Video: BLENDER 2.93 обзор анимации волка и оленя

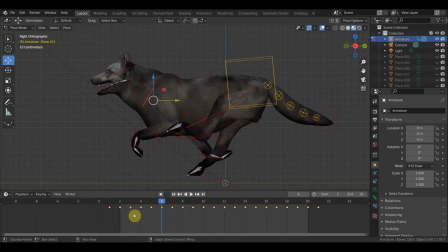(4:11)
Опять же, по голове давайте посмотрим, что у нас по голове. Рисуем полосу и рисуем вертикаль вот эту, чтобы посмотреть, как будет уходить персонаж, значит, по отношению, значит, вот этого вот ориентира.
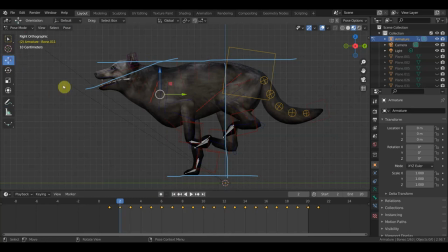(4:28)
Здесь у нас уровень пола. Погнали. Вот он идет, идет.
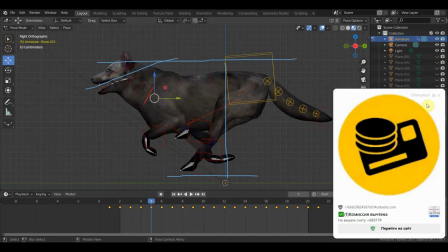(4:35)
Вы видите, что эта реклама добьет,
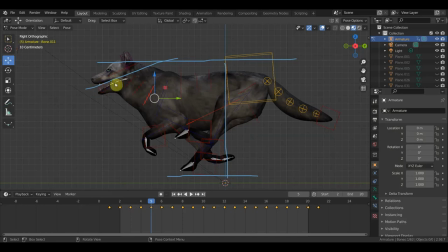(4:39)
что полоса держится во, ну, на линии открытого рта. Раз, раз, раз. И когда идет повышение, вот уже на нижнюю часть выходит челюсти. Когда идет понижение, сейчас вот будет понижение, оп,
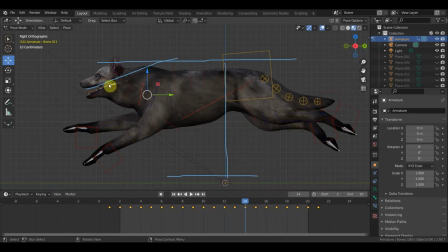(5:00)
Видите, на верхнюю часть выходит челюсти. Вот эта полоса. В принципе, если вы делаете анимацию, то вот эту вот полосу очень рисовать очень помогает, чтобы понимать, допустим, раз, вот
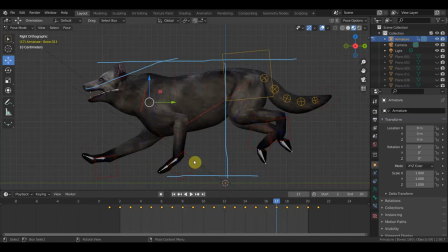(5:20)
здесь вот чуть-чуть уже лапа не докасается, нужно ее немножко доиграть. Оп, опускаем и перепрописываем. Допустим, А, И, локрот. Все, теперь лапа уходит.
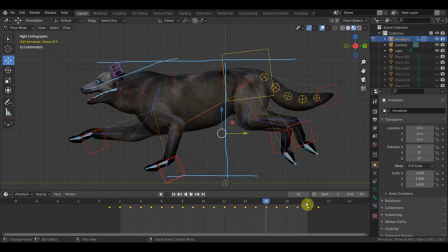(5:35)
Здесь уже за счет того, что 20 кадров в минуту стоит, то большую часть здесь поработать как бы затруднительно, да? Это вот его основная поза, которая при рендере не будет рендериться.
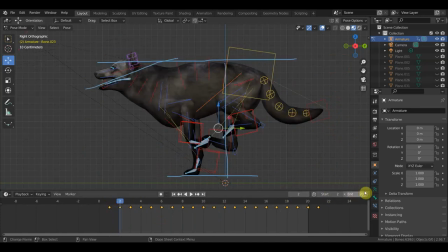(5:55)
Анимация начинается со второго, значит, кадра, и 20 кадров будет рендер. 21 кадр и второй кадр — это один и тот же. Для чего он ставится? Для того, чтобы мягкий был переход. Если его убрать, вот этот кадр, то получится рывок.
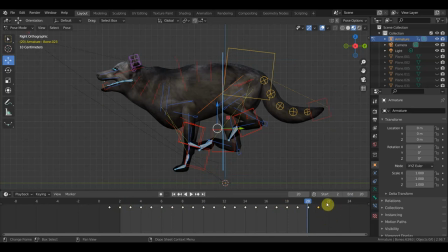(6:14)
И при рендере, потом, когда будет стыковка, этот рывок будет виден. Ну а так вот, в принципе, видите, за счет как бы происходит задержка. И он мягко переходит, значит, в бег.
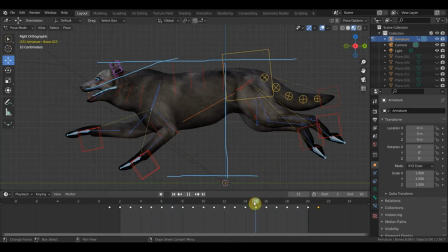(6:32)
Так, что еще можно тут показать? Ровная полоса. Вот она проходит. Это значит полет. Чуть ниже, ниже, ниже, ниже.
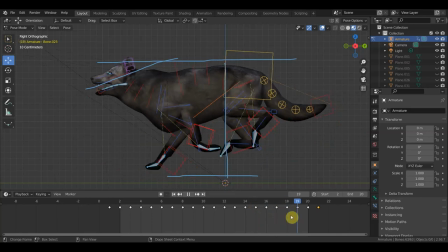(6:49)
И сильной амплитуды не делается. Вот, допустим, если его понизить аж вот так, ну можно, но это уже будет чересчур.
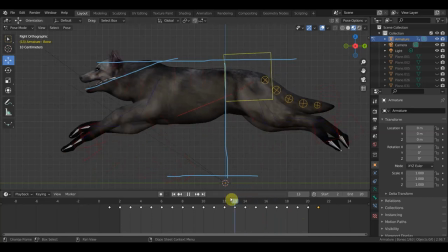(7:04)
А вот именно чуть-чуть. У него лапы все равно как бы напряжены. И вот он толчок делает. И вот он уже как бы облокачивается на локоть. Вот на этот. Вот здесь уже идет у него упор. Вот на этой части.
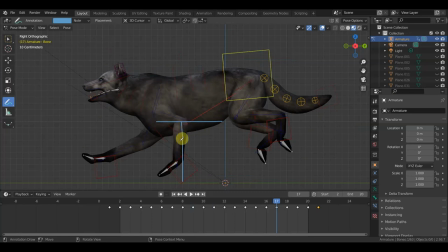(7:25)
Все. Ниже уже не надо. Если ниже опускать его, то получится этот локоть нужно задирать аж вот до сюда. Будет ломка в этой части. Тоже не есть гуд.
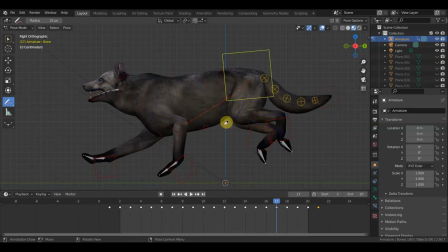(7:40)
Ну, рисовать вот это вот тоже прикольная штука. Почему? Ну, очень помогает. Именно если вы делаете анимацию. Помогает именно держать вот этот ориентир. Я раньше так не делал.
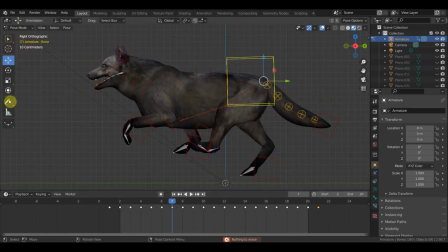(7:56)
Но в последнее время пришел к тому, что вот эта вот, значит, функция очень помогает. Глаз, чтобы... Как сказать, вот эта сетка, она глазу не дает именно вот эти пляски.
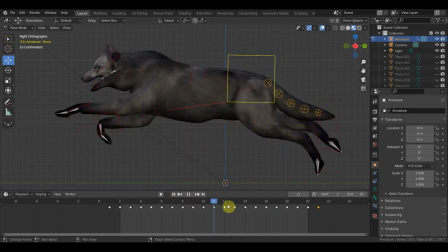(8:12)
И вот эта вот штука вроде бы как заметна, и все нормально это смотрится.